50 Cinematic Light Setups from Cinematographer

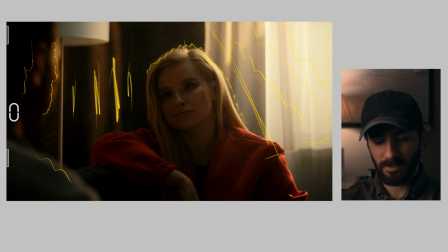Instead of put additional light like for example F22c right here on her face and can create additional contrast like light thing dark thing, yeah, I set up 4x4 bounce board on this side of the face and kind of bring some level from the window,
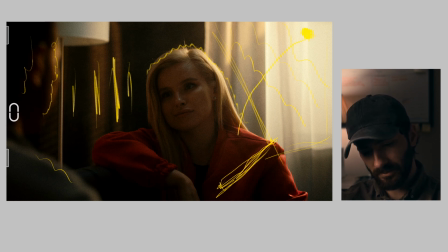just for example light travel into the bounce and just slightly brings up her exposure on the right side of the face. Main window has a 1K Fresnel area, all of this level from this source.
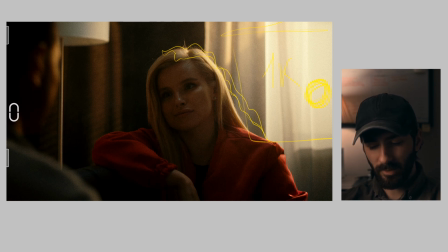Another source from the window goes into the wall and creates this thing, because this is it was Aputure old one like a 120D with gel with spotlight mount and blasting into
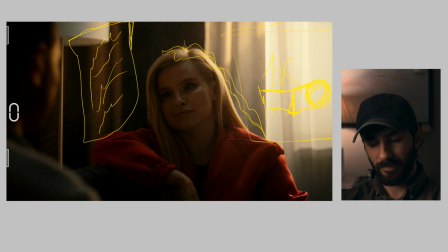this nice wall, having gobo window shape there as well. Another level kind of fill light goes from above. It was Godak's light mat.
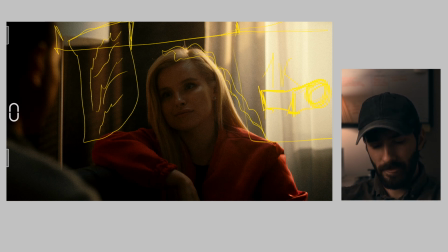We kind of bounce it from the foam board, as you can see here on the behind the scene, and the 4x bounce board was from the right side of her face and camera was left side of that,
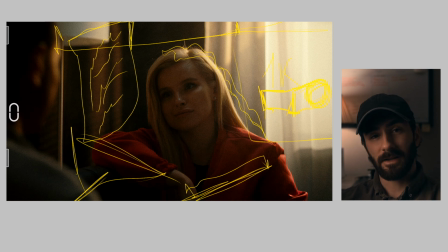and we have this kind of interesting footage.
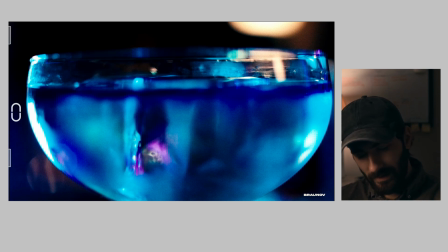Let's talking about product shots just a bit, and what we have in terms of lighting right here is kind of simple. As you can see, this is warm LED panel from this direction, I would say, and here
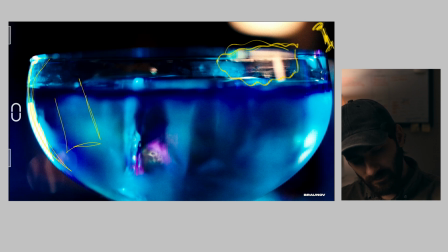I have small, just a LED brick with RGB possibilities, more close to the glass to have all of this depth right there. And obviously this was on a bartender table behind all of this stuff.
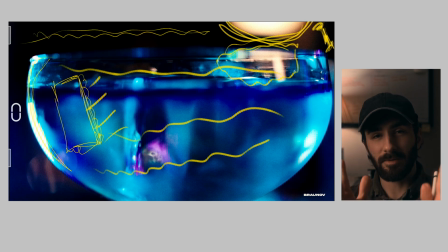We just, because I shot this on a really tight lens version to make this cocktail just big enough to audience to kind of wrap around the things, that's why background is looking just nothing there.
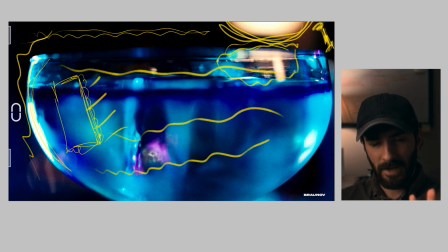Mainly it was one LED panel that obviously just a little bit diffused and goes into like a back lead a little bit and then side kick a bit, and the main color I would say in all of this
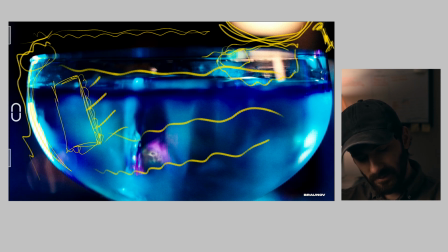nice things around kind of cyan stuff, it was just a little LED brick with cyan color on it and punching from the side, from just like that toppy side, variety of the things.
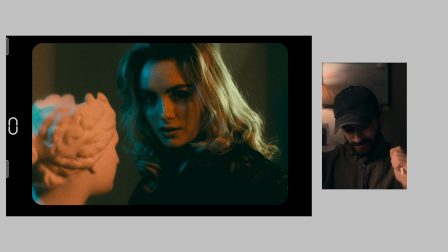What I hate the most when I need to set up both sides lighting to the one person. What I mean by that, have her face and we have light here and here, like a double key scenario, which is unrealistic. It's number one.
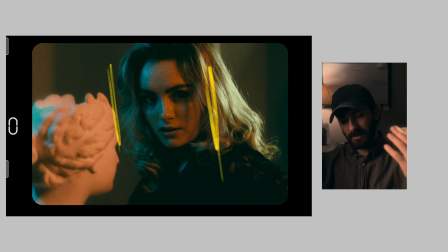Sometimes if you have some sort of situation you can have it, but in terms of shadow and line of the things, for example, if you set up the main key from the right side and here you can have a shadow thing and Rembrandt,
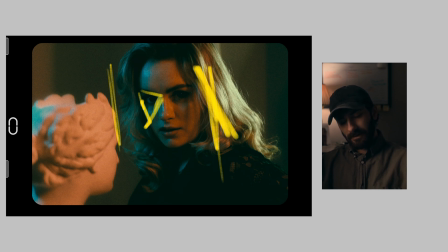yeah, okay, and kind of logistically good thing to have. Also nice harsh light on her hair, and then come to the key, then come to the shadow, then come to the light from the another source right here or something like that.
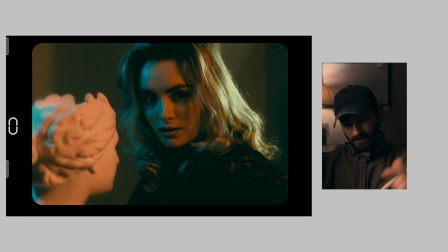It will be typical scenario of the thing, but as you can see here I have kind of different situation, and you might see this in her eyes because this light just coming from this direction her,
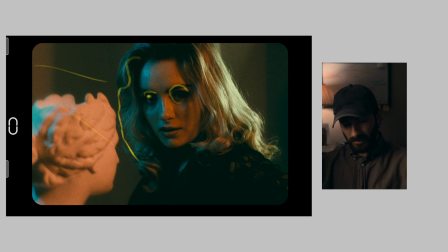with kind of cyan temperature, and this one up here coming on her just on the one part of the face, and then another harsh source coming exclusively on her hair.
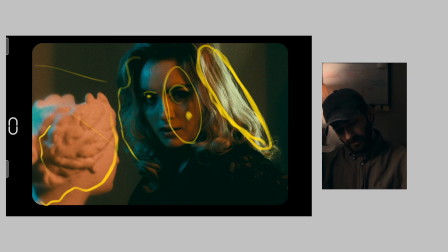Yeah, and obviously this one bouncing around and create on this wide head another splash of the color. What's the advantage, disadvantage of this kind of approach when you have two lights on one person?
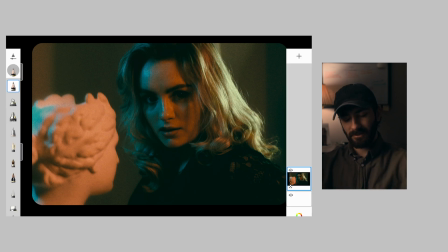Most of the time it looks a little bit out of the place in terms of more, I would say, more television approach, more TV kind of style of the lighting, when they just put the person in below the nowhere and blasting him with lighting both sides.
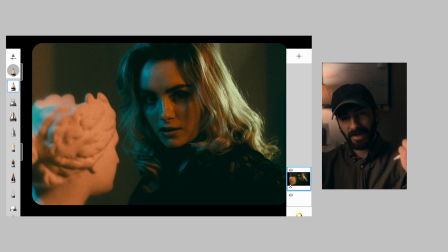Yeah, almost lose the shadow, like a lighting direction of the things, and what's the real, what's not, what's going on here.
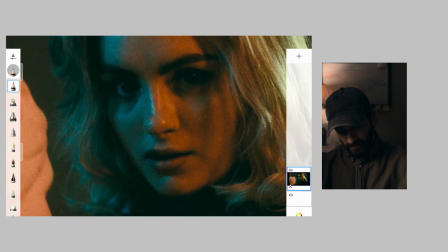Yeah, and if you look at the close to the thing, this basically shadow.
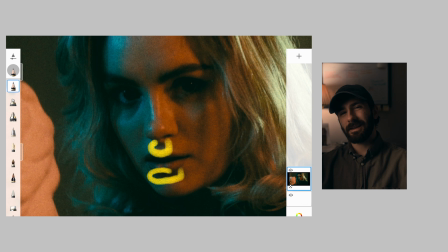Yeah, and that's kind of not nice situation.
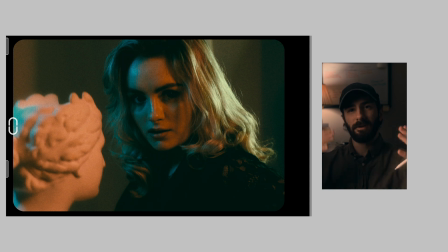What I can do differently here, or what I can suggest if you want to have kind of differentiation between the color, both sides of the face and stuff, it's just to have a main key one temperature right here with Rembrandt thing.
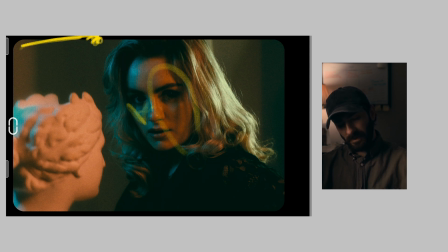Yeah, then set up on a boom something with different temperature as a backlight, a little bit hidden from here, for example. Yeah, and maybe additionally have another thing on the background with also different color,
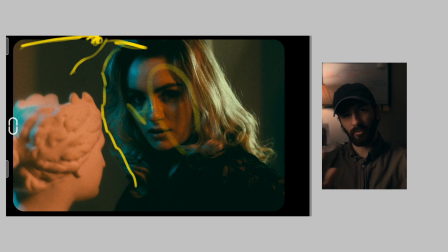if you want to have this kind of colorful palette of the situation. I suggest you to think twice before you put the two big, small, as matter sources on the one actor face. Tricky to make it realistic, cinematic, and all of this kind of stuff.
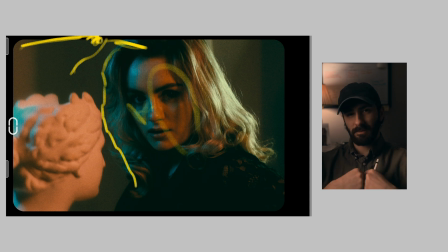But maybe it's just my approach to things. I just want to have at least one main source and then work from that, motivation obviously and stuff.
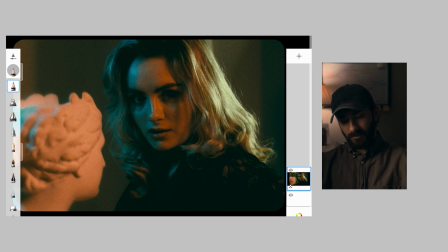But here I did this differently. You can like it or not, but it's kind of gray area here to play with this kind of dimension.